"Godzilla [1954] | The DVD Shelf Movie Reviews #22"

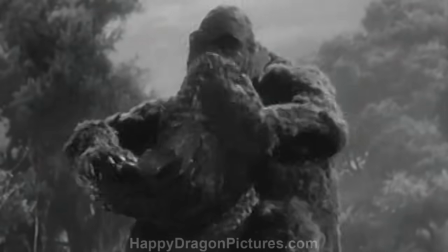(20:07)
Clearly inspired by the resurgence in King Kong's popularity and the successful Beast from 20,000 Fathoms,
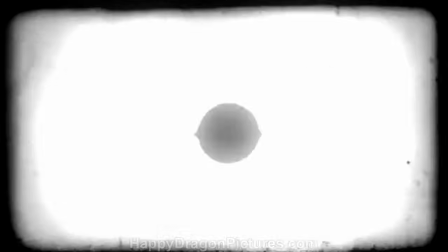(20:13)
Tanaka's concept would be a new direction for the toho studios which prior to this mainly stuck to producing
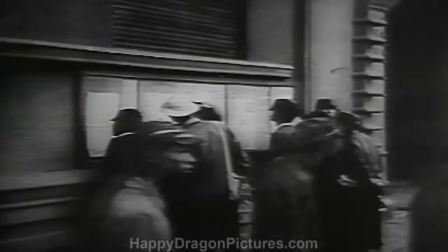(20:19)
epic war and action dramas but following the war a law was passed that banned the production of war
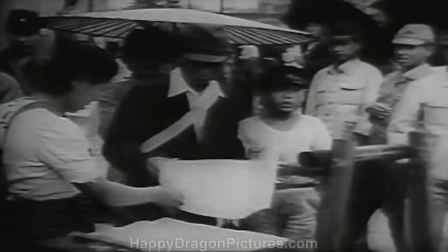(20:25)
films in japan so toho was looking for any kind of new and innovative ideas to stay in business director ishiro honda worked at toho studios as
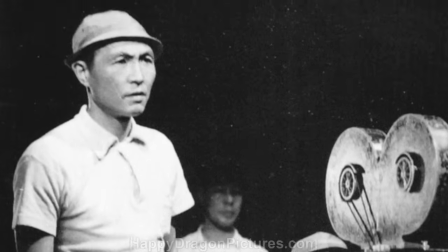(20:34)
an in-house director throughout the early years of his filmmaking career he was an assistant director under akira kurosawa but during world war ii honda was drafted
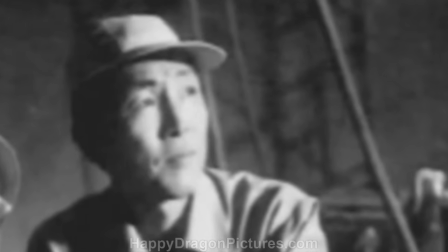(20:42)
into the imperial japanese army and was taken prisoner in china where he remained a pow until the war ended in 1945.
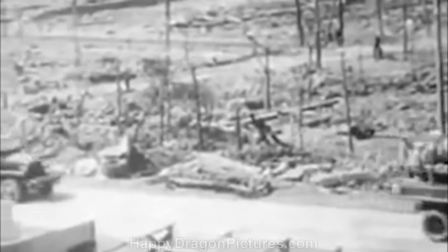(20:50)
upon his release he swiftly returned home to japan and saw firsthand the devastation the atomic bomb
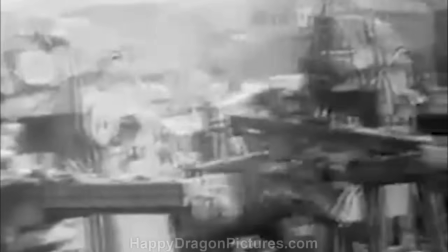(20:55)
caused in nagasaki honda was psychologically traumatized by what he had seen and became a fervent
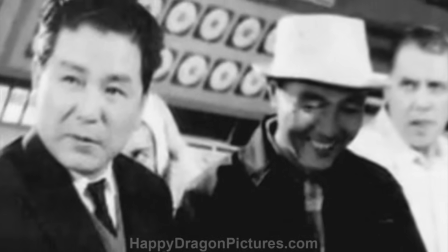(21:01)
pacifist and anti-war activist eventually his filmmaking career led him to catch wind of producer tomoyuki tanaka's idea of an atomic monster movie,
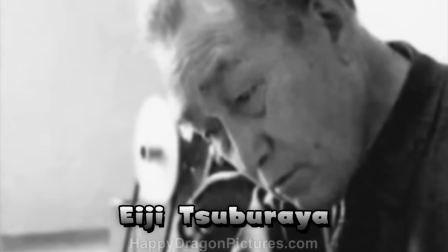(21:10)
and his interest was piqued. Tanaka approached Ajit Tsuburaya, the head of Toho's visual effects department, to see how expensive it would be,
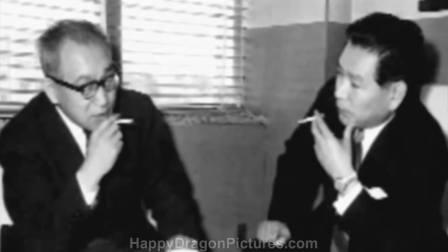(21:18)
and how long it would take, to produce a film of this caliber, which was projected to have very ambitious special effects.
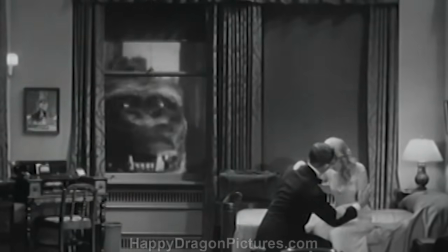(21:24)
Tsuburaya first fell in love with monster movies upon his first viewing of King Kong in the 1930s, and he had always dreamed of making a film like it ever since.
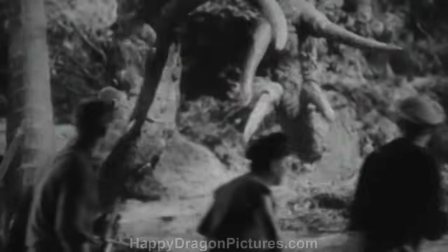(21:32)
Tsuburaya dissected King Kong inside and out, picking up on how many of the creative special effects were pulled off, which triggered his fascination with this area of filmmaking.
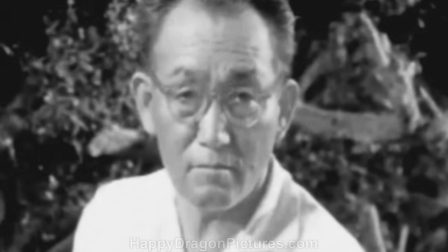(21:41)
By the early 1950s, Tsuburaya was a 20-year veteran in the field of special effects. He had a knack for creating highly detailed and convincing miniatures,
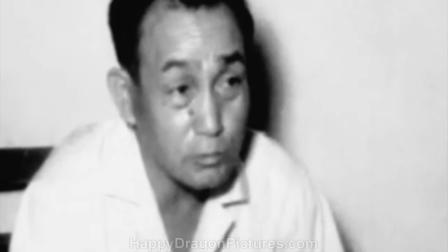(21:48)
which he was able to put into good use during World War II when he directed several propaganda films during his early days working for Toho.
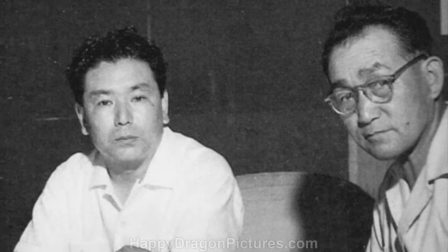(21:55)
Needless to say, Tsuburaya's passion for effects-driven monster pictures made him very enthusiastic about Tanaka's proposal right away,
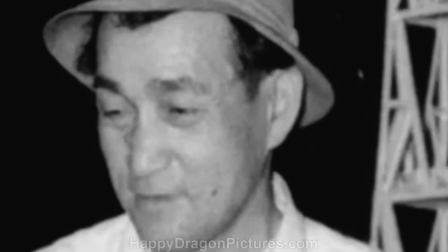(22:02)
and as much as he would have love to bring this beast to life in a similar fashion to King Kong,
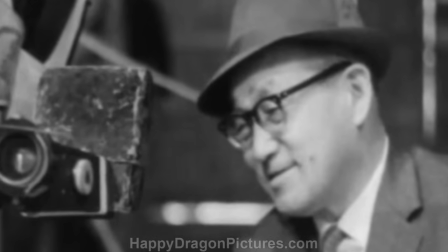(22:07)
with meticulous stop-motion animation techniques, he estimated that it would take an upwards of seven years to complete this film.
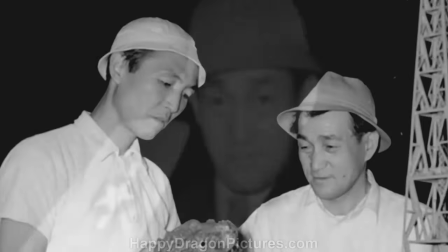(22:13)
Obviously, this was out of the question. The budget was limited, and the crew had only mere months to complete this movie.
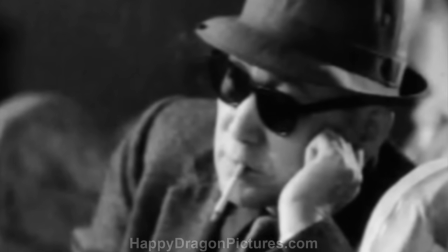(22:19)
Even though Tsuburaya didn't want to admit it, he had to think of another way to make this creature believable, but colleagues of his always knew he was up to any challenge.
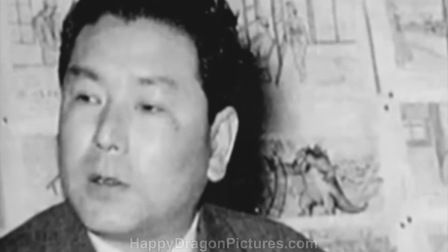(22:27)
To help fully realize his vision, producer Tomoyuki Tanaka turned to popular sci-fi and horror novelist Shiguru
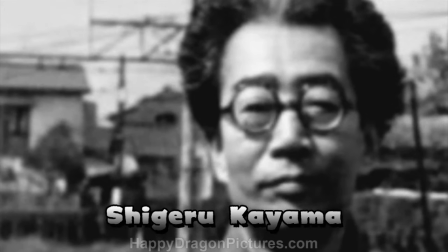(22:34)
Kayama to pen a story treatment and lay the groundwork for what type of monster this was going to be.
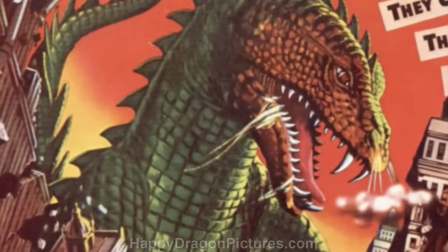(22:39)
Likely inspired by the Beast from 20,000 Fathoms, the monster was originally conceived by Kayama to be some sort of sea creature.
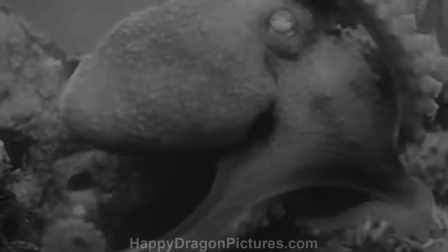(22:46)
More specifically, effects director Eiji Tsuburaya envisioned the monster resembling a giant octopus.
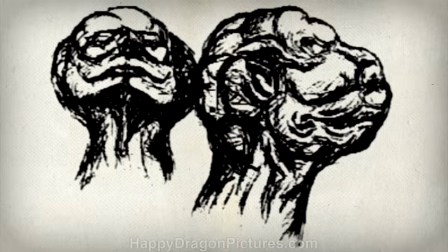(22:52)
Artists from all over Japan were invited to submit design concepts for the creature, which included this early rendering from cartoonist Kazuyoshi Abe that gave the beast
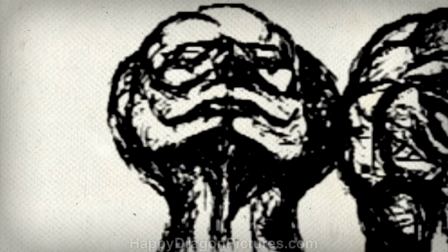(23:00)
more simian-like features and a head that was purposely made to look like a mushroom cloud. Subtle.
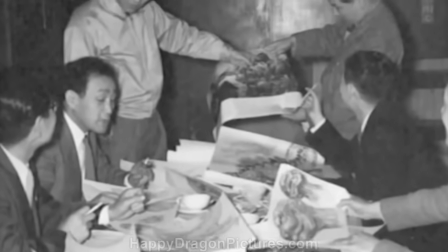(23:07)
The film crew wasn't entirely enthusiastic about the designs thus far, so art director Akira Watanabe, along with sculptor Taizo Toshimitsu,
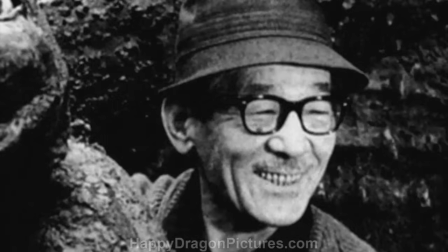(23:16)
worked under the supervision of effects director Tsuburaya to create a new interpretation, something that should be both fresh and recognizable at the same time.
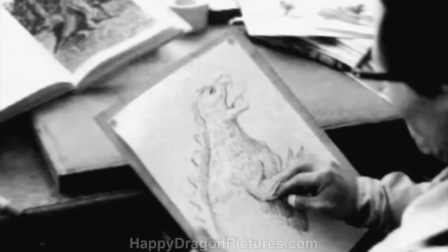(23:24)
Using a children's dinosaur encyclopedia and an issue of American Life magazine for For inspiration,
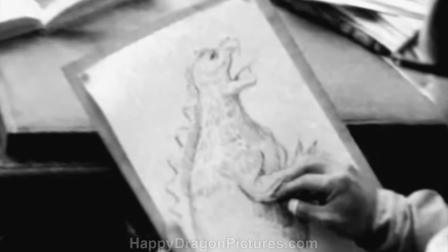(23:29)
sketches were drawn up to make the beast look like a prehistoric predator that had been mutated by an atomic blast.
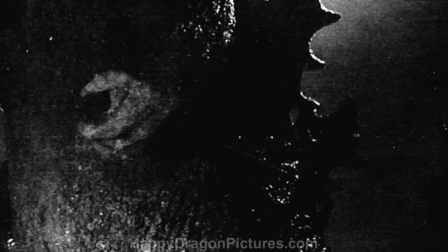(23:34)
This was achieved by mashing up distinguishable features of several different familiar dinosaurs to create a completely unique look.
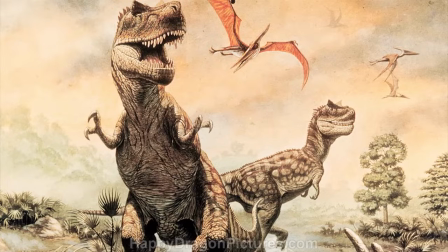(23:41)
The creature had an upright posture of a Tyrannosaurus rex, or an Iguanodon,
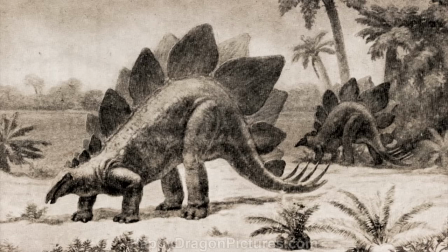(23:45)
but possessed gnarly dorsal plates on his back, similar to those of a Stegosaurus.
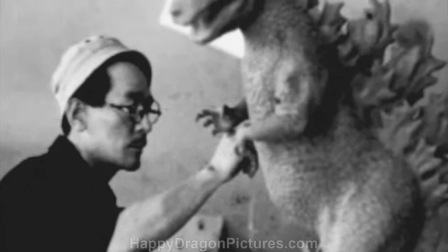(23:50)
Once the sketches were agreed upon, it was now up to sculptor Taizo Toshimitsu to create the three-dimensional clay model for the creature.
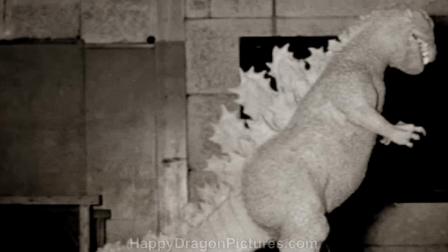(23:57)
He created several different variants on the same basic design,
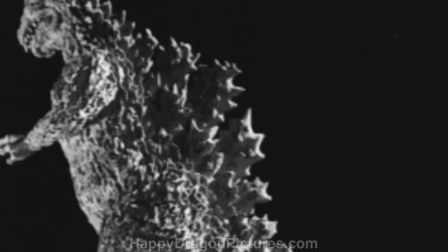(24:01)
with the final approved model giving the beast a very rough skin texture that implied severe scarring it might have received when it was exposed to nuclear radiation.